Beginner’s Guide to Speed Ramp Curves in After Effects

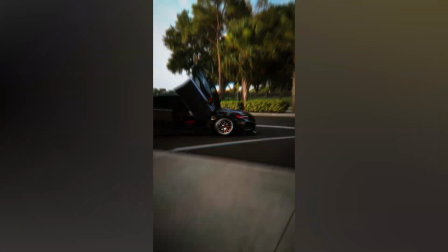Hi guys, in this tutorial I'll explain how curves work in the graph editor and show you how to make your speed ramp smoother in After Effects.
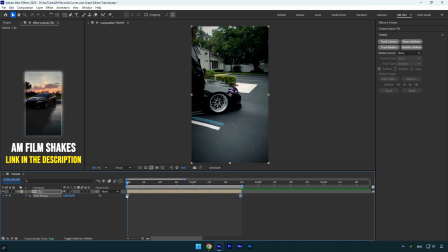Let's get started. I already have time remapping enabled with the beginning and ending keyframe set, so now I'm ready to create a smooth speed ramp.
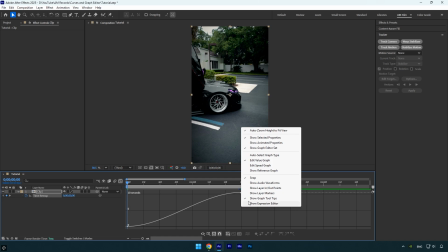Let's open the graph editor, right click inside it and make sure edit value graph is selected.
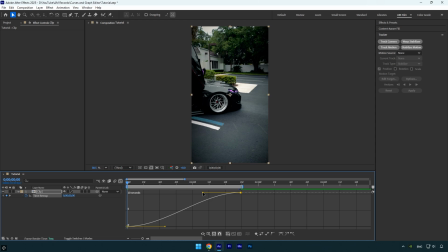Let's quickly create a simple speed ramp, the kind we see all the time, where the video speeds up, slows down, then speeds up again. To achieve that, all we need to do is shape the curve like this in the graph editor. Looks so smooth.
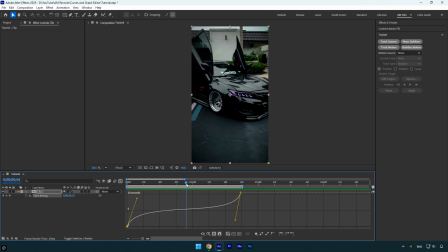That's because I found the right balance between smoothness and intensity in the video's speed. Let me explain what I mean, if I shorten the ending handle like this, along with the beginning, the ramp becomes too slow, and the result feels off or unnatural. Now if I make the handles longer, the speed ramp becomes too harsh, and you'll notice a heavy stop in the middle, which in most cases doesn't look great.
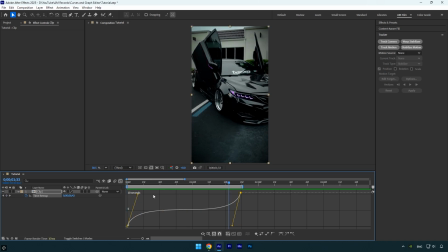but keep in mind this also depends on the music and the type of edit you're going for and that's what i mean by finding the balance between smoothness
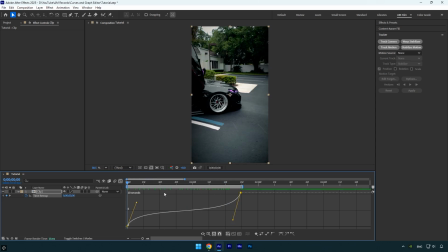and intensity by shaping the curve like this you get a clean and natural speed ramp i think you've now got a solid understanding of the
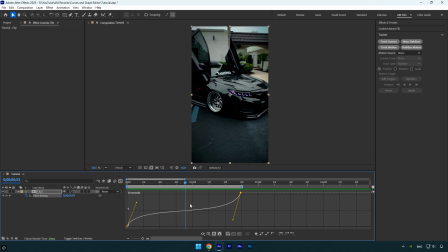basic speed ramp curve so let's take it a step further now we'll create a reverse speed ramp which will help me explain the curve in even more detail to create a reverse speed ramp we'll need a third keyframe positioned in the middle of the clip you can add this keyframe by clicking directly
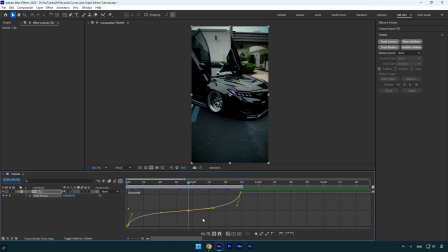on the timeline at the desired spot which will automatically create one alternatively here's another method of adding a new keyframe select the pen tool and click on the curve in the graph editor to add a new keyframe precisely where you want it once the middle keyframe is in place you can create the
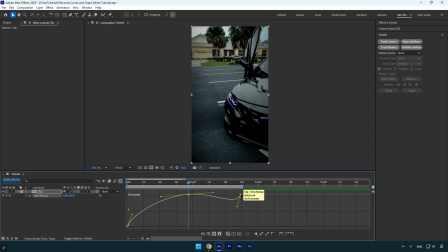reverse ramp by dragging that keyframe upward like this then drag the last keyframe downward to complete the speed ramp in reverse now let's quickly adjust the curve to achieve the smoothest speed ramp i'll make random curve adjustments first then explain how each change affects the animation.
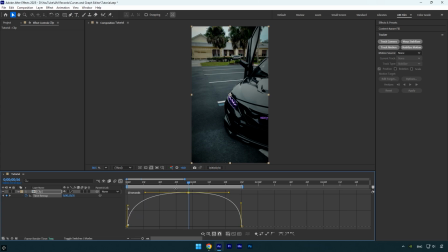So this curve is pretty fine if it fits the music right, but it's not too smooth. To make the motion smoother at both the beginning and the end, I'll drag the vertical handles all the way down like this.
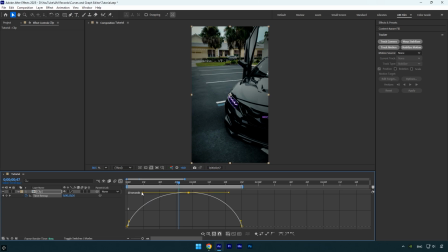I'll also fine-tune the horizontal handles slightly to get a more natural speed transition. Dragging the vertical handles up or down controls the speed of the video. Dragging the horizontal handles left or right adjusts how quickly or gradually the speed changes the longer the handle the more gradual and smoother the transition
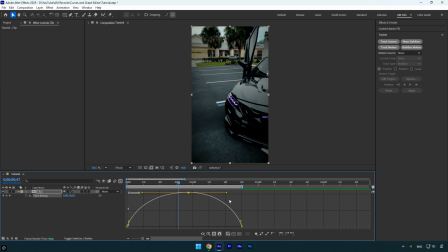but again it's all about finding the right balance between fast and slow motion to make your video flow naturally and sync perfectly with the music the curve i've created here is one of the smoothest you can make let me show you a quick preview but again it all depends on the music and
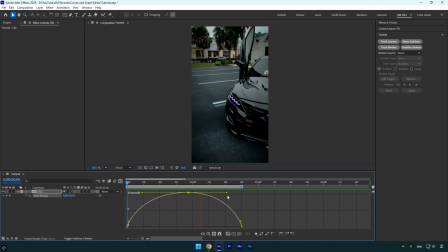the overall flow of your edit always aim to find the right balance between smoothness and intensity whether you're going for fast or slow speed ramps i hope i explained everything clearly the key now is to practice in the graph editor that's the best way to truly understand how the value graph works it might feel tricky at first but once you get the hang of it you'll be adjusting curves in seconds